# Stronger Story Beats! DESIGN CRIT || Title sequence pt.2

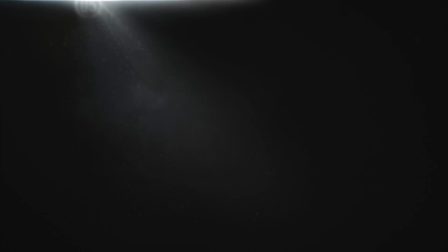Well, hello, my name is Carrie, and today we're going to talk about storytelling with design while we whip a motion design project into some serious shape. We're talking about storyboarding,
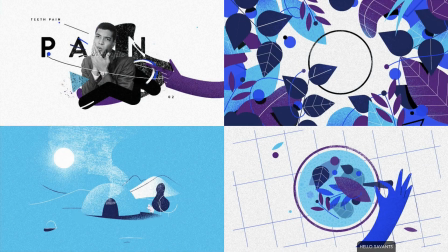which for motion graphics projects is where you make some of the biggest and most important creative decisions and define the whole look and feel of a project,
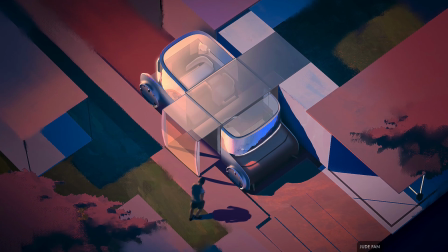if not the entire creative direction. So it's your chance to really create something that's yours.
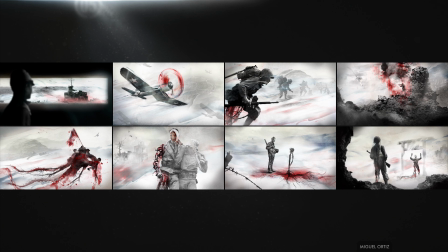And in the first of three parts, we looked at this storyboard submitted as a final project by a designer who completed the Visual Design Lab,
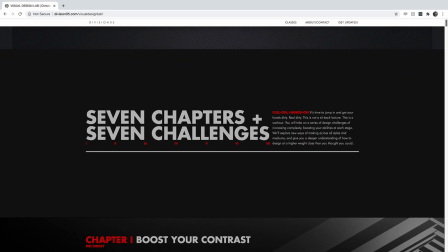a full-on design course with a series of hardcore design projects that become increasingly more challenging as you progress.
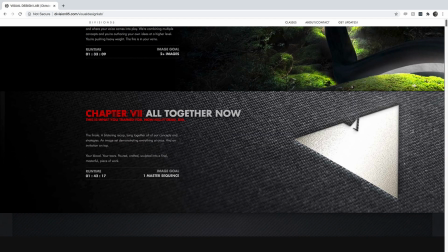And the last of which is to storyboard a title sequence of your choosing.
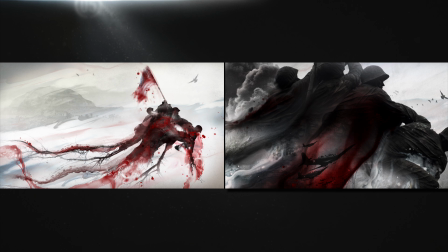I picked a pivotal frame from this and gave it an upgrade by figuring out what the most important ideas and elements of it were,
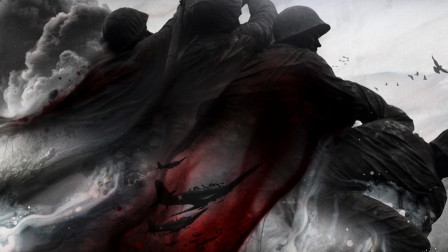and then accentuating those in all sorts of ways, while downplaying some of the less important parts.
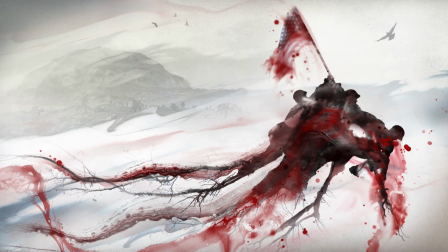So we talked about identifying signifiers that help or hurt whatever the design is trying to get across,
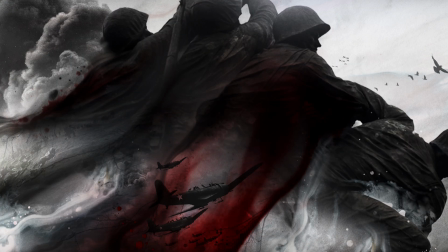and we talked about using core design tactics to lead the viewer's eye around the frame. This time, we're going to take it up a level and start thinking about these things across multiple frames,
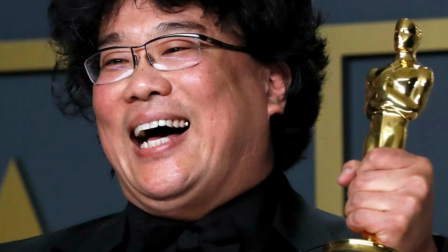really thinking about the sequence as a whole, like a filmmaker, while taking care to make each frame look as good as possible.
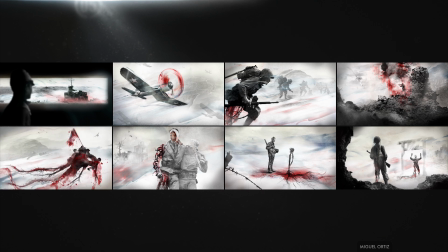If you remember, this was storyboarded for the opening sequence for an imaginary show without a title or credits,
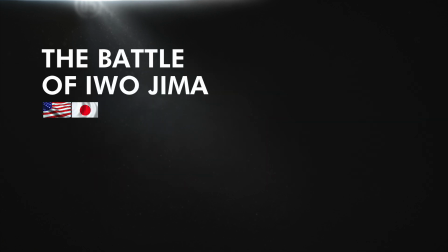about the Battle of Iwo Jima fought between American and Japanese forces on Japanese soil near the end of World War II.
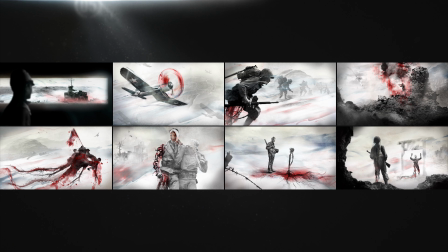Now, it's pretty clear that this story is seen from the perspective of American soldiers. But what's really interesting is that it seems to be less about patriotism or action movie stuff.
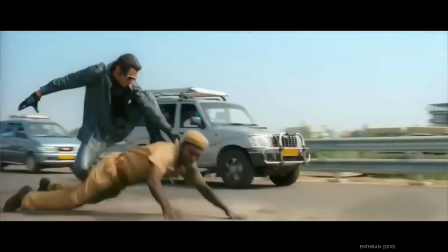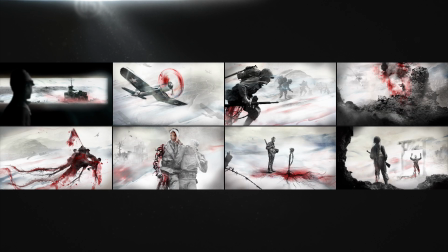It's more a statement about struggle and loss. Like, these three frames really seem to be the point.
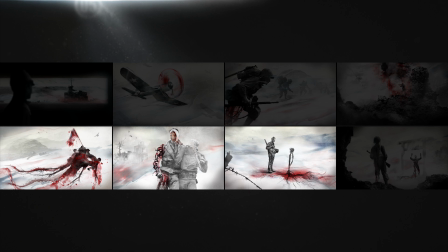This is what's most compelling. The personal cost of war and the bravery of shouldering that cost.
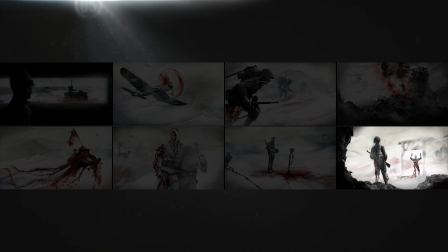Even this last one, where the enemy surrenders, seems like an empty victory.
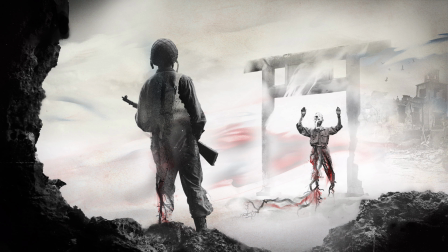No one has really won here. Both of these guys are wiped out. The landscape is wrecked.
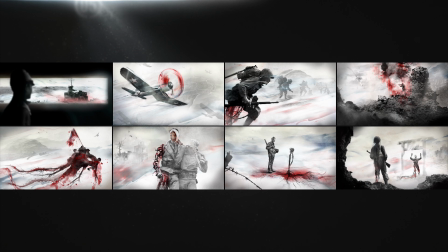It's a heavy message, but I think in this case, it's also really heartfelt, and that makes it meaningful and compelling. But there's also a lot of imagery here that confuses that message a bit. There's a lot of gore.
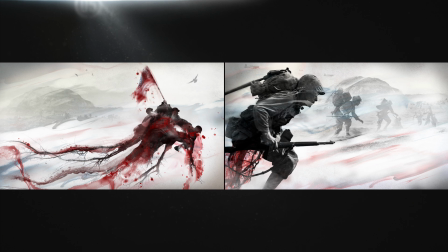There are these roots snaking around. And there might be a way to make those ideas work, but the way they're presented here, they end up signifying the wrong kinds of things. And those things are stealing focus from what is important.
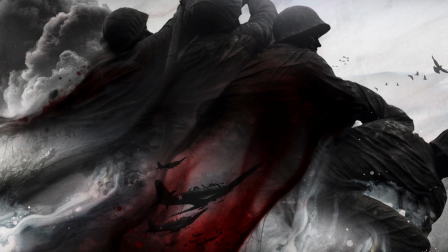So for this frame, I zoomed in and focused more on the soldiers and what's happening to them. I cleaned them up and tried to better convey the feeling of them struggling and draining or bleeding away. I really just focused on that, and I toned down things like the roots and the landscape,
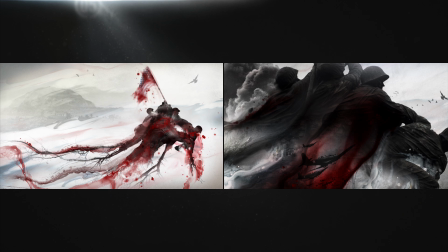and altogether stripped out stuff like these liquid elements that unfortunately look like tentacles, and even cropped out the American flag.
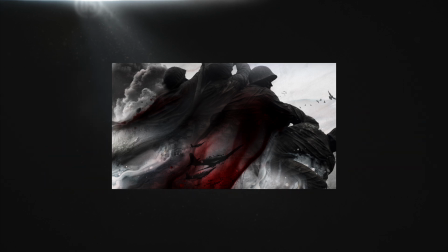Basically tried to reduce it to the idea of these soldiers kind of draining or bleeding away as they struggle,
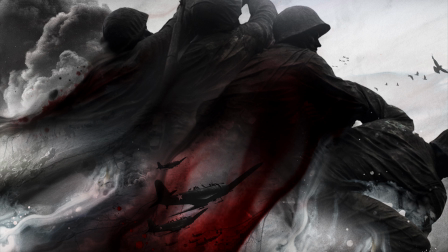and only then brought back in some secondary details about war. But at the same time, I was also, of course, thinking of this as one image in a sequence of images.
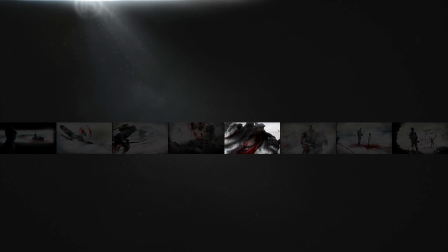And I went ahead and imagined this frame as the climax of the whole story, a meaningful moment in the middle that we have to build to.
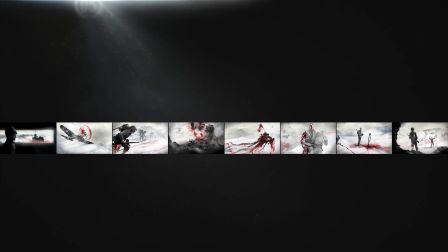I asked Miguel, who designed this storyboard, what he thought the story was, and he said,
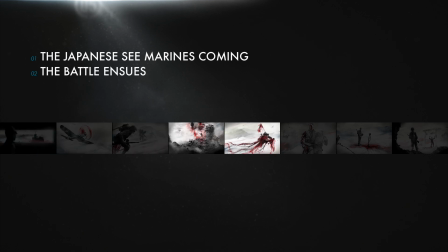"The Japanese see Marines coming, the battle ensues, a Marine dies, and the enemy surrenders."
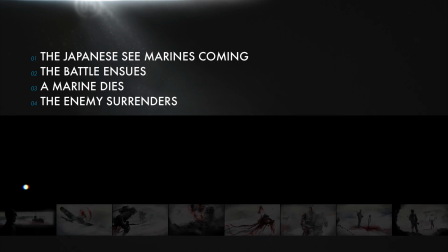So that's great. It's the story of a battle with a start, middle, and end, as all stories have. It doesn't have a super literal plot, as you'd call it.